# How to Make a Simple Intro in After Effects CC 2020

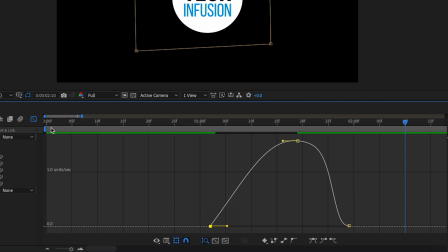4:07 All right, once you're done tweaking the keyframes in the graph editor, let's exit that and preview our animation.
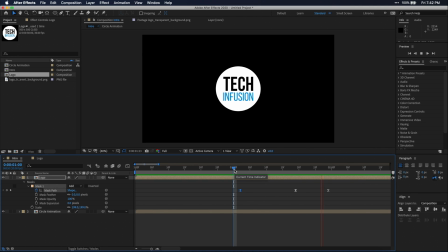4:13 I really like the way it looks.
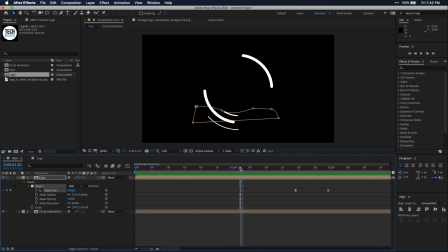4:14 Just to add a little bit of movement to my logo, I'm going to go to my first mask keyframe and pressing S on my keyboard, open the scale property for the logo.
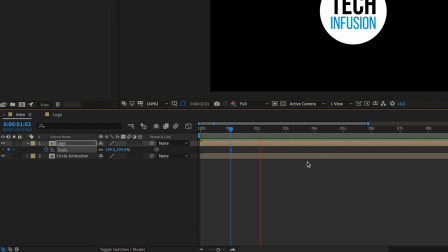4:23 Here I'm going to set a keyframe and then just going to go ahead and advance forward to the point where I want my intro to start animating out and set another keyframe.
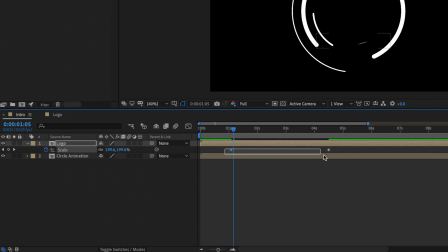4:31 Then just bring up the scale a little bit. Then just easy ease the keyframes. This will just make the logo slowly grow once it's animated in.
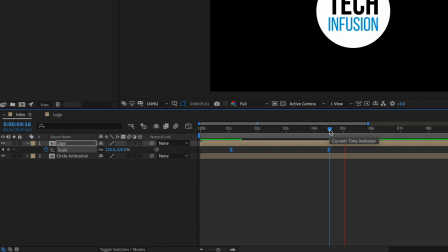4:38 Alright, then at that last scale keyframe, I'm going to advance forward just a little bit and set the scale of my logo to 0. Then I'm going to create rotation keyframes in both of those last two scale keyframes and set the rotation to -180 on the last keyframe.
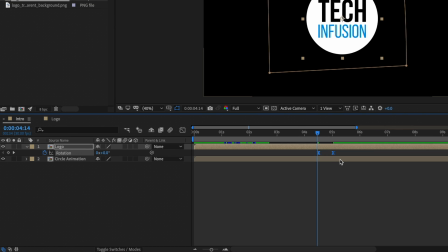4:52 And then of course, don't forget to easy ease those keyframes. Then when I play it back, you'll see that we have a cool little transition out of our logo here.
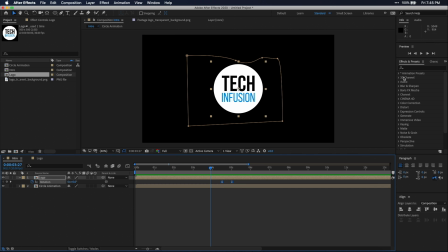5:00 Now to spice up this whole thing, I'm going to add some glow effects. Just search glow in the effects and presets window and drag this effect onto your logo.
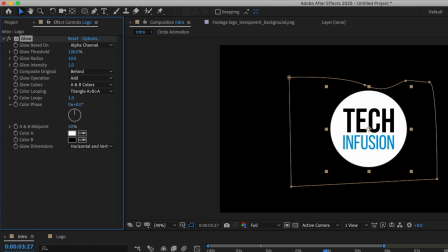5:07 I'm just going to tweak some settings here until it looks how I want, and these will most likely change depending on your logo style.
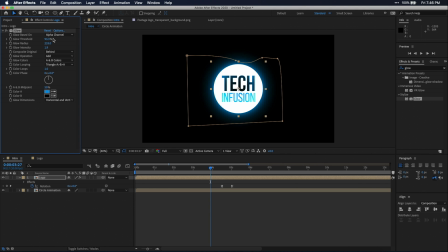5:12 I'm also going to set the color to blue to match my logo. Then once I'm happy with this look, I'm just going to copy this effect to my circle animation layer just to add a little bit more glow.
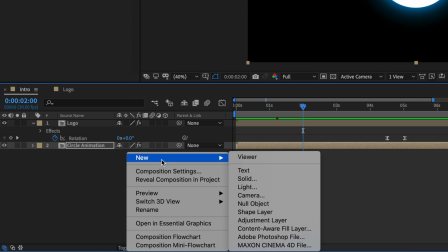5:21 Now let's just add some stuff to the background. Go ahead and make a solid layer. It doesn't matter what color it is, I'm just going to name mine BG for background.
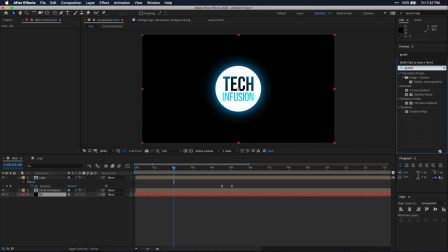5:29 Then let's search for the gradient ramp effect in the effects and presets window and drag it onto that solid.
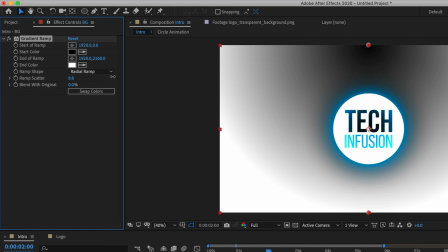5:34 I'm just going to set it to radial ramp, increase the ramp scatter, and set the point of the ramp to the middle of my composition.
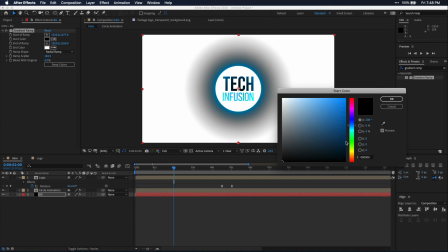5:41 Then you just need to tweak the colors to work for your color palette. For me, I'm just going to do dark blue as the start color and black as the end color.
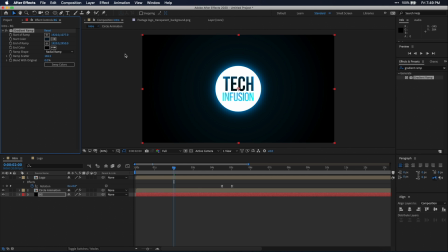5:47 This just adds a slight gradient, so it's not just solid black behind our animation. Then let's create another solid.
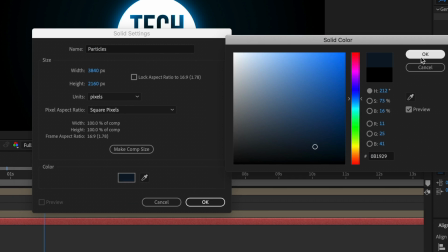5:53 I'm just going to name this solid Particles and set it to a darkish blue. Then search in Effects and Presets for CC Ball Action.
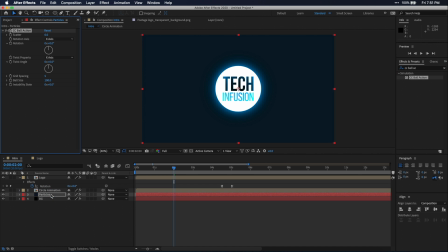6:00 Just drag that onto the solid. Then I'm going to tweak the settings in here till I get what I'm looking for.
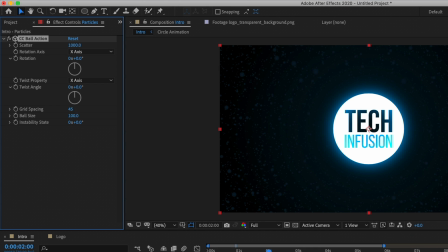6:05 Adjust scatter, ball size, and grid spacing to achieve your desired look. Then to make them move, just hold down Option or Alt on your keyboard and press this stopwatch next to Instability State.
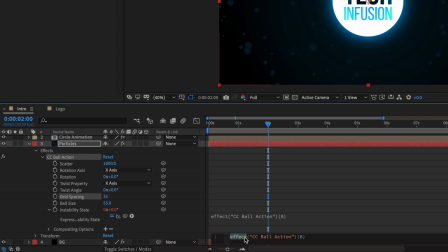6:16 This will create a place for you to enter an expression. Just head down to your timeline and open up the expression and type in time multiplied by 5.
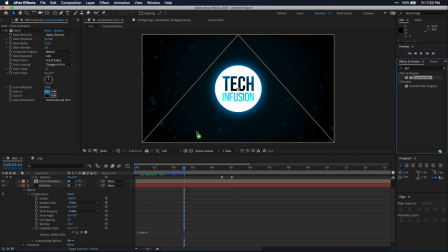6:25 The higher the number here, the faster they'll move. I'm going to throw a quick Gaussian blur onto these circles just to kind of smooth them out into the background. Alright, and now we have a very nice looking intro. Really quickly, I'm just going to add these circle sprites just to add some more detail in.
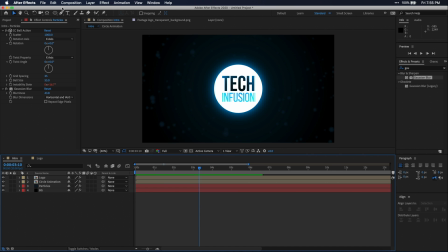6:40 I'm going to go a few seconds before my logo spins out, create a new circle while holding shift, and setting these stroke settings. Then just center up your anchor point. Again, holding control or command and clicking on the anchor point tool will center it. Then I'm just going to animate it to just grow using the scale property and keyframing.
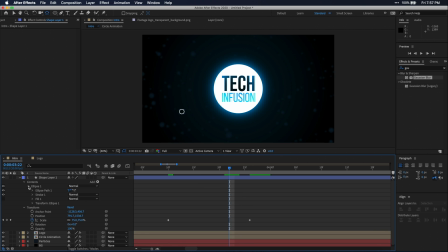6:56 Then towards the end of your scale animation, just create a keyframe under the stroke width property, and then go to the end of your scale animation and just set the stroke width to 0. When I play it back, you'll see this cool little circle sprite effect.
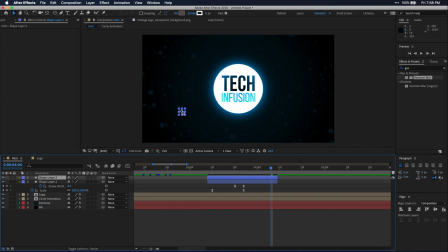7:08 Now I'm just going to press Ctrl or Command D on my keyboard to duplicate the layer and move them around my composition randomly. I'll put around 20 to 30 of them here just to add some detail, moving them around each time. Then you can even go down to your timeline and offset them to randomize it even further. Then just pre-compose those circle sprites to clean things up.
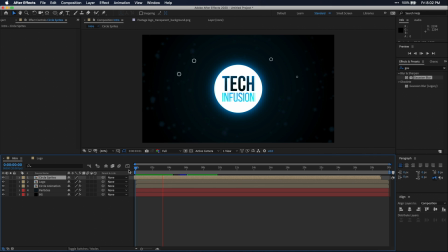7:25 And now when I play back the intro, you'll see that we have a super clean and simple, yet fun intro that you created. And that's all. I hope this video helped you, and if it did, please remember to leave a like. Don't forget to comment, subscribe, and hit that bell icon so you don't miss more videos like this. I hope you have a great rest of your day, and until next time guys, peace out.